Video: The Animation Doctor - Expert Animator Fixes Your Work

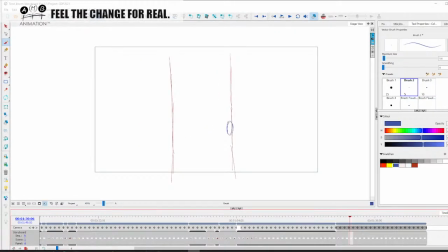6415s
So let's go, let's see what we go between here and here. Right.
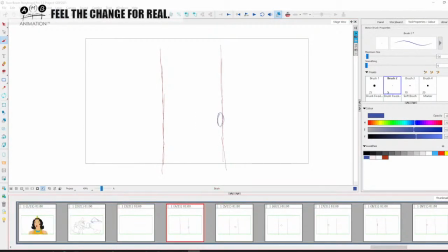6423s
So between here and here, we're going to have just one halfway like this, right? Not the best of
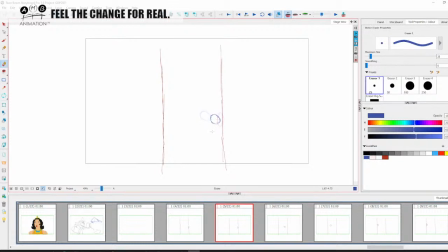6442s
shapes, right? It does actually matter, right? So this is here. That's fine. No in between there, no in between there, but I'm gonna have one between here and here, right? So this is gonna set him off. So one between here, right?
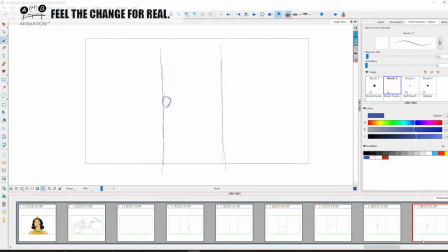6462s
Bum, bum, bum, right? And because of the power and force, I'm gonna put another one. All right, and another one, because he's gonna get super fast in a minute.
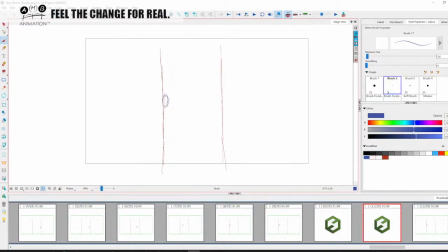6481s
All right, so we're gonna linger around this pose. Gotta be a little bit bigger. All right, now we're gonna come out of it straight into this here.
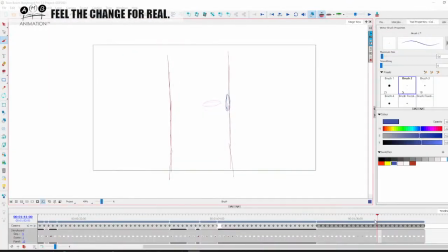6500s
All right. So I'm going to see how that works before I move on. Yep, so we slow in there. Now you see, just at the beginning,
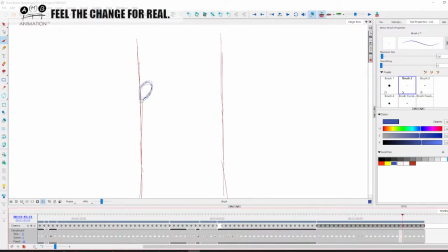6513s
I'm going to leave the middle two alone for now, just to show you how slowing down the end will bring this all together, right? Just how, so I'm going to do this, right? But now here, I'm going to do the traditional bouncing ball arc.
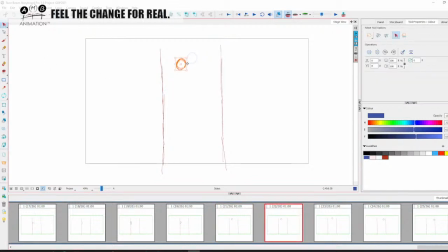6532s
Here, right? So between here and here, I'm gonna put this here, right? Right, and then here and here.
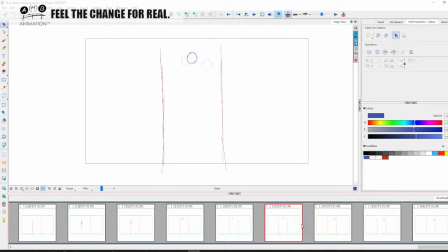6550s
Now, why did that happen? I don't want that. But it should be between here and here, sorry.
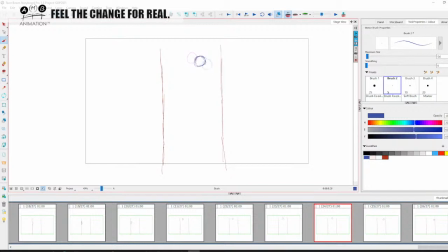6563s
Between here and here, we're going to put one here. But we're going to really, really slow this down and play, right? So between here and here, oh, I always slow in more than I slow out. There are times when you won't,
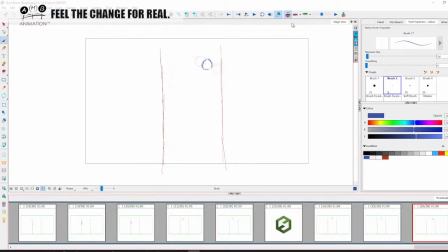6582s
you'll have to do the other, but when you're going up into something, it's always slowing in more than you slow out.
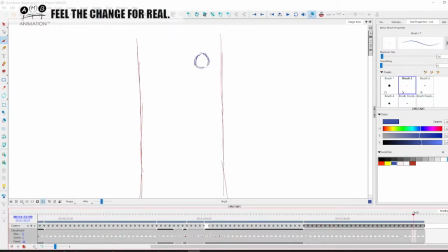6592s
There you go. So you see how we've played with the speed of that, right? And you could go even more here, right? So I could really slow this one down, which is what I'm going to.
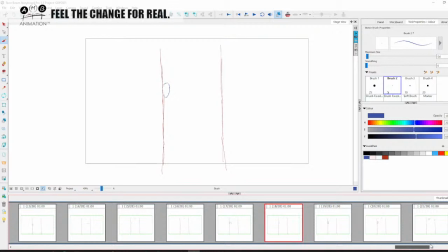6610s
I think I've illustrated my point, but I'm enjoying myself, right? So I can go from here to here, and I can say, well, I wanna really feel the him like taking his time
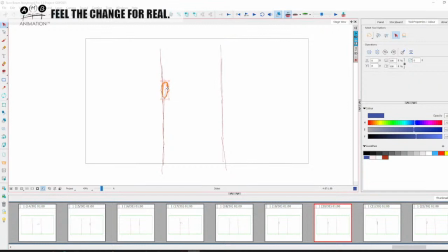6628s
on that last one. So I'm gonna really, really slow into this. So he's building up to something, but what he builds up to isn't really another big move. It's a nice, slow, relaxed move. So that means we're gonna need to slow out here, right?
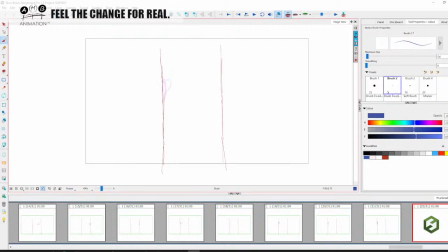6644s
Rather than, so here I'm gonna kind of play with the slow out, right? As if it's a real piece of jelly, right? And then between here and here, I'm gonna have it pop.
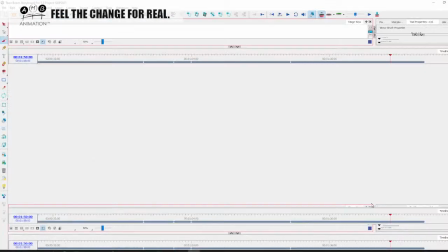6662s
I won't.